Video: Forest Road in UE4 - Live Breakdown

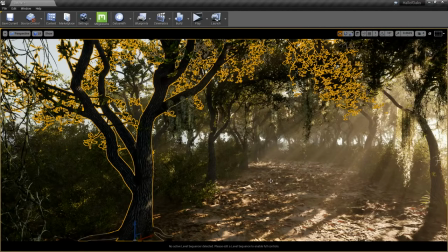11:55 so as a hobbyist i can't afford mega scans which is what pick yob said uh we have pretty affordable price pricing plans when it comes to the site so if you guys have issues with payment
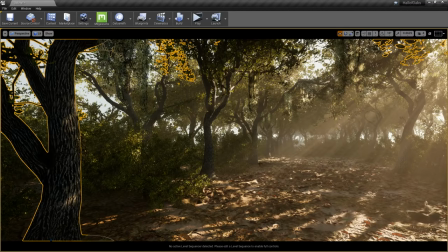12:07 you should look into the cheapest hobbyist plan that we have which is actually called personal light i believe and it should actually offer you a good set of assets to work with
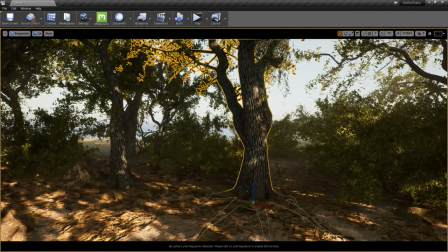12:16 in terms of what robin chuan just said i'd like to see that place on a rainy day
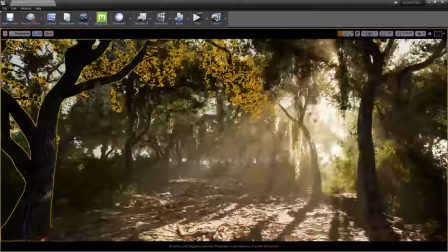12:23 that would be neat i don't think i have the time currently to actually set that up it would require a bit of effort to change the sky out and some other things although
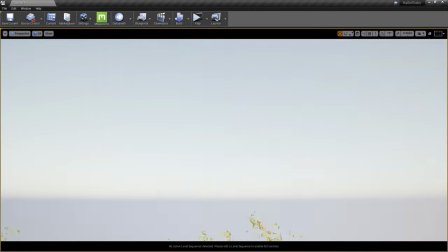12:30 i'm gonna level with you guys the sky is literally nothing it is just the default unreal sky with no sky
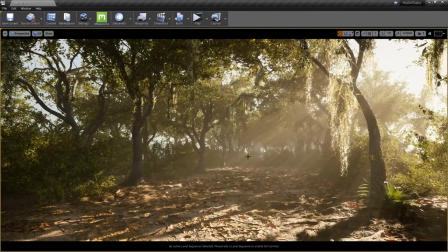12:37 dome i was gonna place a dome with an hdr but then i realized you would never see it and it would actually ultimately detract from what i was trying to
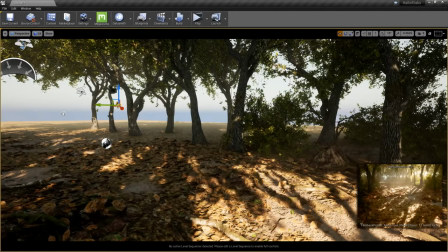12:44 do especially with all the camera adjustments that i had to make so when i went in here and made all the camera adjustments
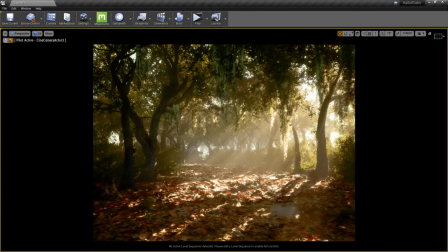12:52 to really get that hazy
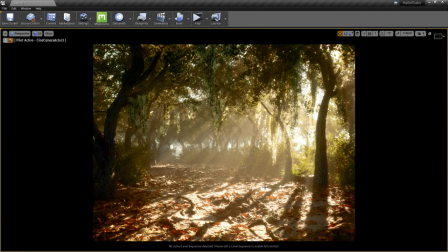12:54 summer's day memory feel i did not want clouds in the background to kind of change the way the sky looked to the tree branches so and again if you guys have any questions or concerns please like at any point reach out chat i will i'd love to answer
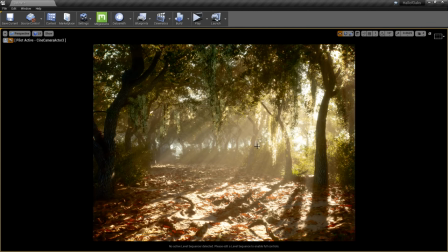13:12 questions so if you guys want to know anything by all means ask and actually that
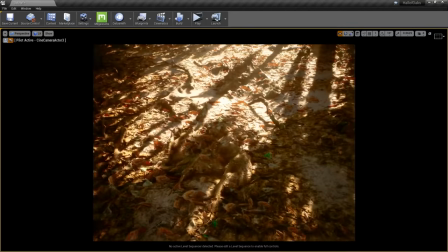13:17 being said ali just asked is the ground using displacement it is not this is a standard unreal terrain it might look like it has displacement
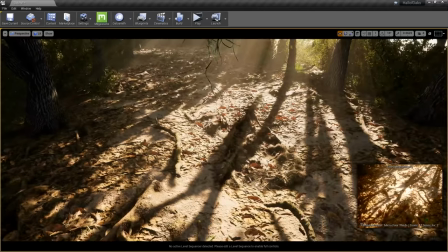13:26 but that is really and ultimately just an illusion so let's see if
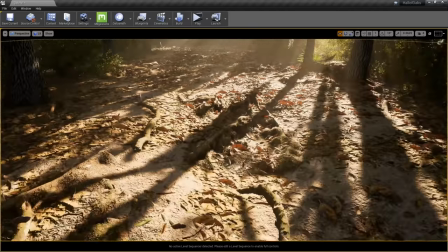13:31 i can i'm not even going to try to solo this that might actually cause issues in real time but i'll hide some aspects of this particular scene that you can you can actually see
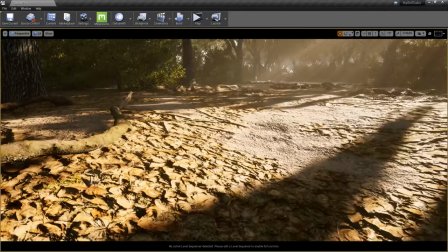13:38 what the terrain looks like without foliage and without some other assets in the way so this is all hand
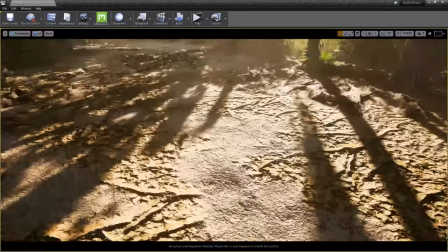13:46 painted and it's all minimal hand painting and literally
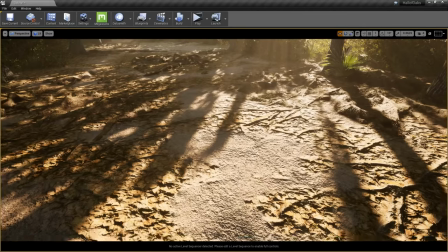13:51 even the terrain paint itself is it's all height based so i took
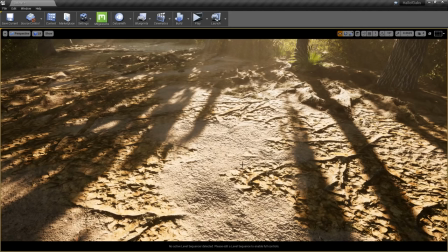13:56 the albedo map and then take or took one of the channels out went into photoshop and applied one of those channels as an alpha map with and clamped the values to get
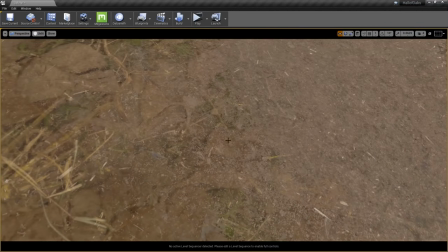14:05 a nice harsh transition you can kind of see it here as some of the dirt kind of pops through it doesn't look great up close but
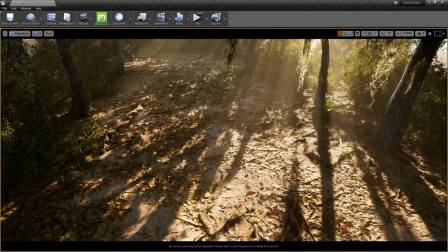14:12 from a distance it kind of holds up also it was really meant to be taken in concert with the rest of these leaves and these roots so
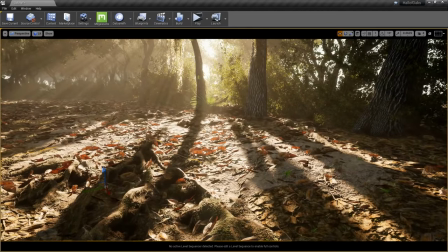14:20 when you take it as the sum of the parts rather than a piece by itself it tends to work a lot better one thing yeah is uh let's see
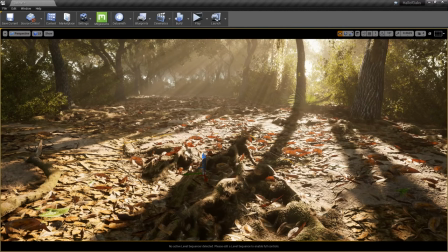14:29 mpc212-93948 says yeah dude get those particle dust fireflies slash leaves in there that is a good point one thing i forgot was to
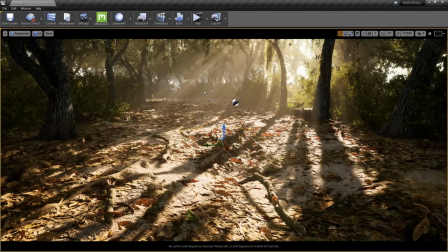14:39 put dust in here but let's let's get back to the the main discussion here um one of the things that i found
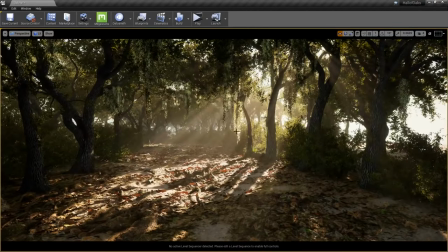14:48 technically challenging when i was working on this was trying to get this abstract idea into unreal and in a way that like people could look at it and recognize what it
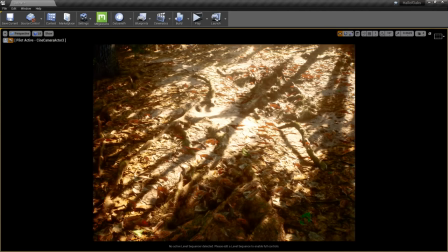14:57 was that i was trying to go for and that was probably the hardest bit of all of this to me personally i i
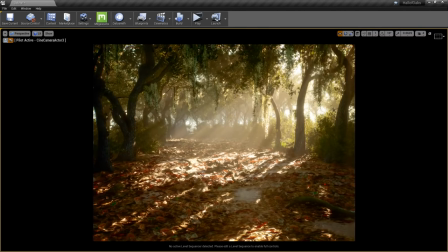15:04 tend to to have issues with scale i tend to make things way too large if i don't have proper references and i'm not constantly keeping an eye on what i'm doing and what i could have easily done was make these trees way too large in relation to the rest of
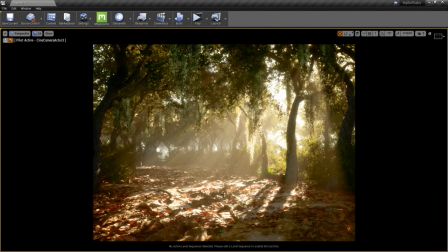15:19 the scene and what would have ended up doing is it would have taken the scene and completely destroyed the sense of grandeur I was trying to go for, where the trees don't look like they're in proportion to the rest of the world. Then you look at it and your brain instinctively knows, this doesn't really make any sense.
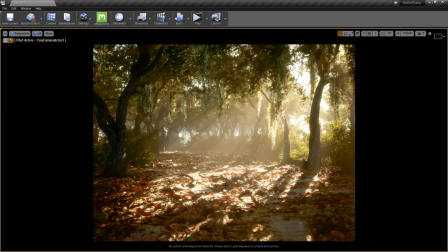15:37 And when you look at it like that, it kind of destroys the illusion that you're going for. So that's something you have to be cognizant of.